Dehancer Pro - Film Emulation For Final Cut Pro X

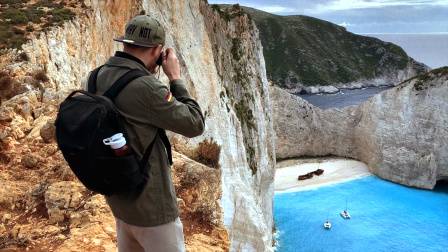[0:00]
If you have been following this channel for some time, you might have noticed that I like to add a sort of filmic look to my footage.
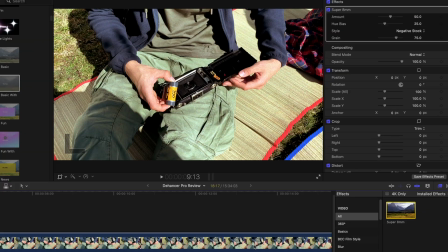[0:08]
Now usually I just slap the native 8mm effect inside of Final Cut Pro into my clips, then maybe tweak it a little and that's it.
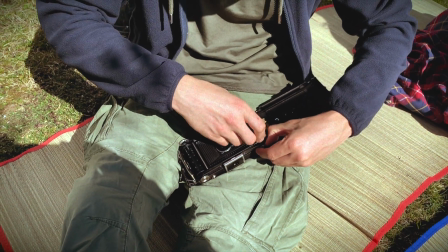[0:17]
But there is a better and more sophisticated method that can give you better results.
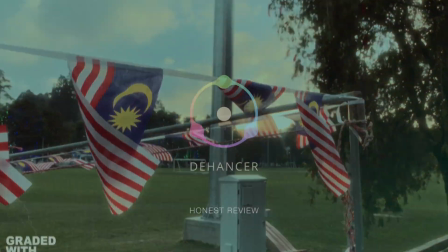[0:21]
And that's what I want to talk about in this video. A quick note before we start, this is not a sponsored video.
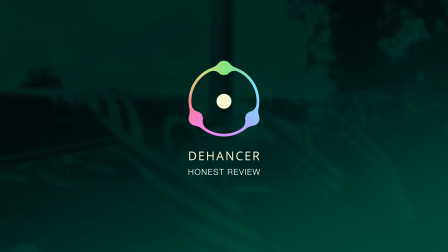[0:28]
The folks from Dehancer reached out to me and asked if I could make an honest review, and I said yes.
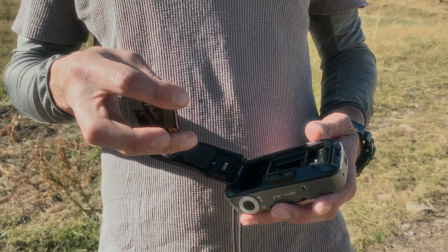[0:35]
With that being said, if you decide to purchase the plugin and use my code analog22,
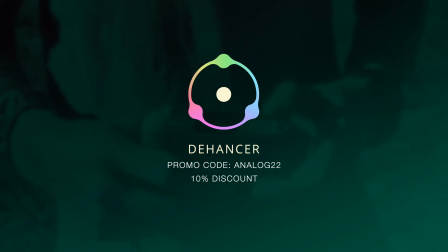[0:40]
it will give you a 10% discount and give me a commission from the sale, which in turn will help me shoot more film and more content for this channel.
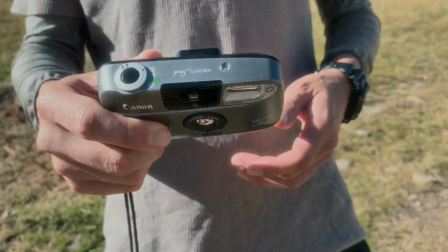[0:48]
Now let's begin.
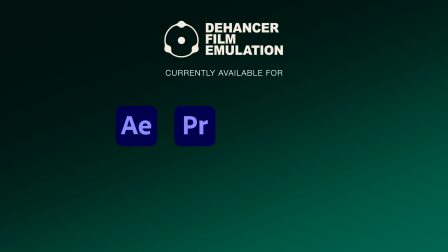[0:51]
Dehancer Pro is currently available for Adobe After Effects, Premiere, DaVinci Resolve and Final Cut Pro 10, which is what I'm using. The plugin is also available for photo editing software such as Adobe Photoshop, Lightroom, Capture One and Affinity.
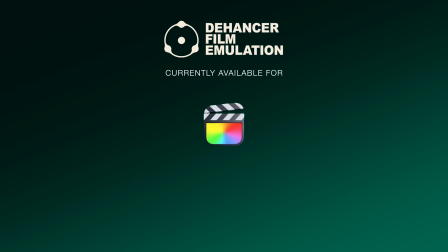[1:08]
I will be focusing on Final Cut Pro since that's the software that I'm using the most.
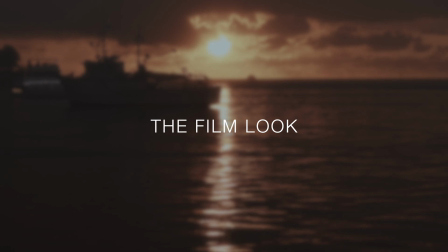[1:13]
So what makes a film look and why would you want to use it?
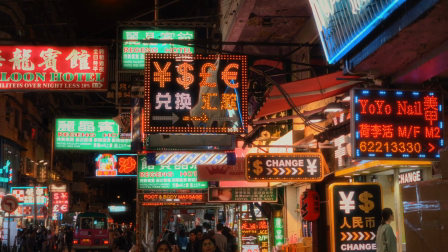[1:17]
Well, to me personally, the look of film represents something nostalgic and something more tangible than the digital look.
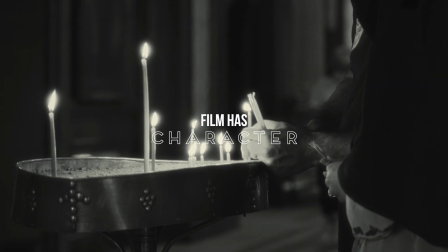[1:24]
Or as many like to say, film has character. Modern cameras can produce an image that is almost too clean and too perfect.
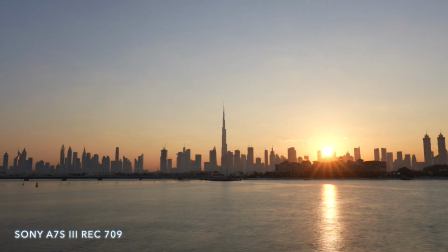[1:32]
To recreate the film look without using film, we need to introduce some imperfections to the image, or dehance it.
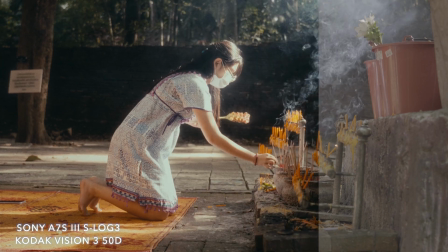[1:40]
And that's exactly what Dehancer is doing.
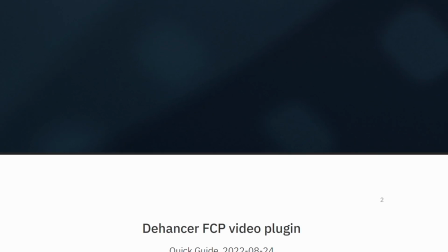[1:43]
Once you download and install the plugin, I highly recommend reading the official documentation provided, as it will give you a better understanding of each individual feature than if you just go and push the sliders to see what they're doing.
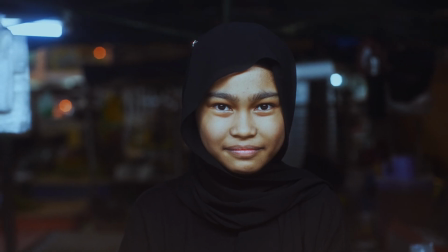[1:56]
This is especially advisable if you are not familiar with the film characteristics and terms.
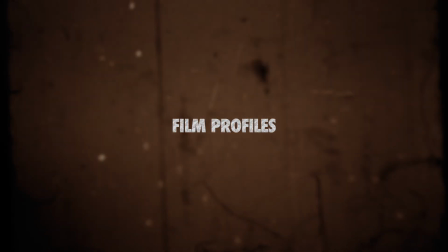[2:02]
Now let's take a closer look at the individual features and what they do.
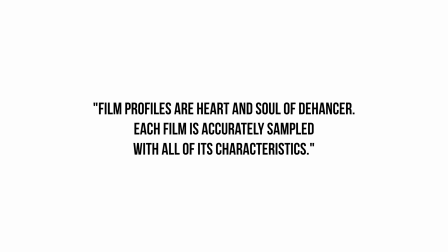[2:06]
According to the official documentation, the film profiles are heart and soul of Dehancer. Each film is accurately sampled with all of its characteristics.
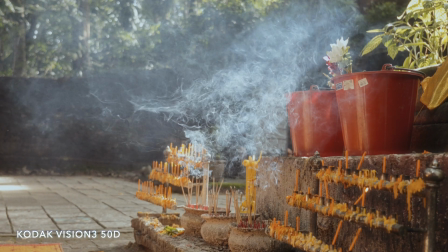[2:15]
Now I'm sure the folks over there know what they are doing, but as someone who has been shooting film for a while,
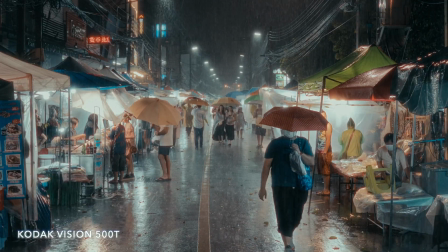[2:21]
I did not really see my favorite film's characteristics translated into the profiles.
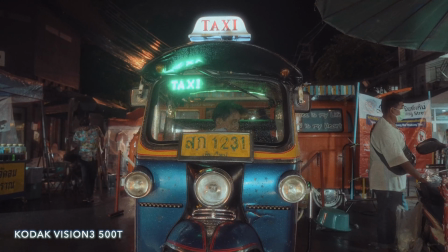[2:26]
A perfect example of this would be everybody's favorite CineStill 800T. Or better yet, Kodak 500T, which is basically the same film.
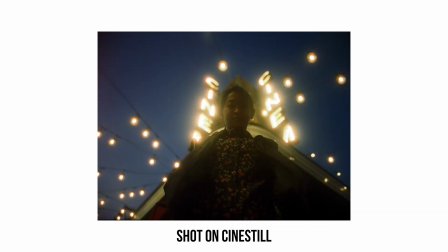[2:34]
This is a tungsten balanced film. Yet, when you apply the profile to your image,
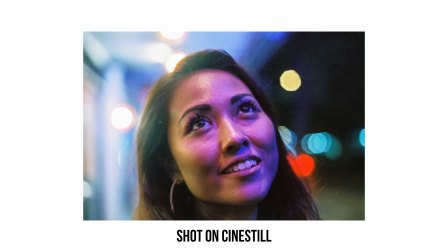[2:39]
it doesn't really match the result that I'm used to from shooting CineStill and gives you sort of a magenta tone instead.
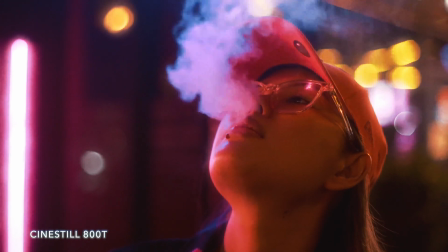[2:48]
This can be tweaked more to your liking with the various tools inside the plugin and with other FCP tools,
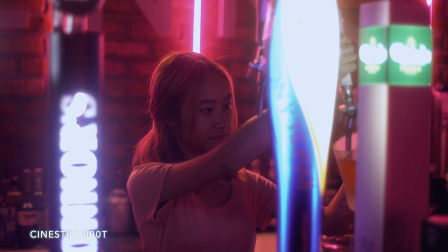[2:55]
but it is something to mention and one of the things where I think there is room for improvement.
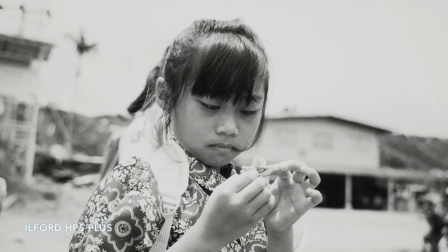[3:00]
Currently there is 63 film profiles inside Dehancer, but they are being constantly updated and added, so keep an eye on that.
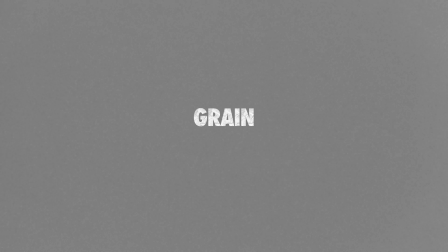[3:12]
Let's make one thing clear. Grain is not noise.
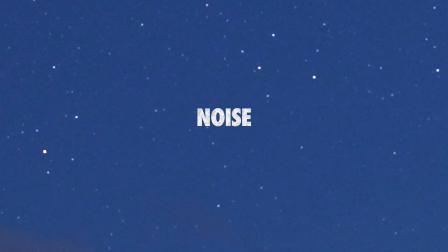[3:15]
Whereas with digital cameras, we look at noise as something undesirable because it makes the image look unprofessional and unappealing,
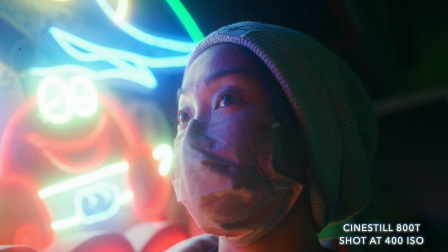[3:23]
the film emulsion itself consists of grain, which literally makes up the image.
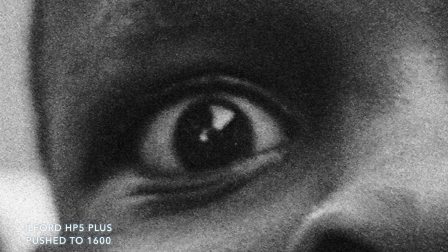[3:28]
Similar to digital noise, the higher the ISO, the more pronounced the grain. However, it is the grain that gives film its character.
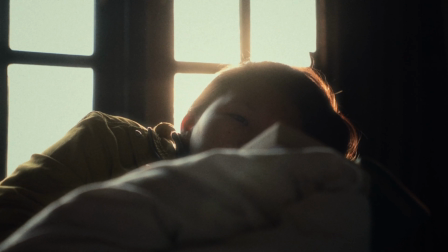[3:36]
You might find that by default the grain in Dehancer is very pronounced.
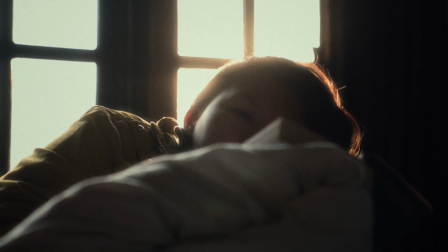[3:40]
You can adjust this with various tools like the size, amount and contrast of the grain.
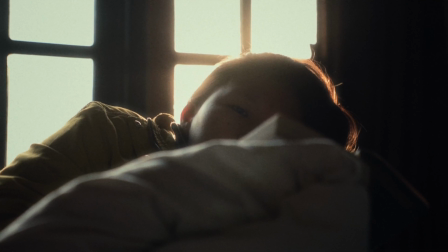[3:45]
A quick tip,
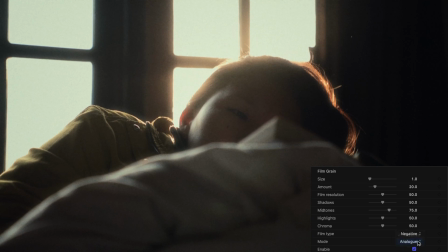[3:46]
just changing the film type from the default negative to positive will reduce grain appearance significantly in most cases.
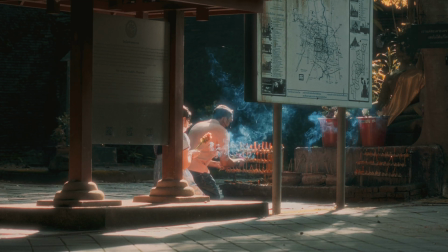[3:54]
This is also a feature that takes up a lot of the computing power, since Dehancer does not simply apply an overlay over the footage,
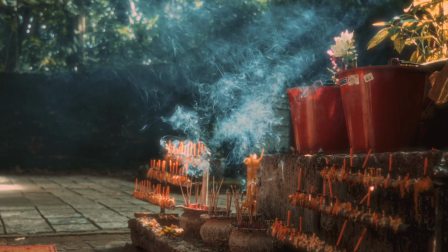[4:02]
but rather analyzes and reconstructs the image so that it consists of grain.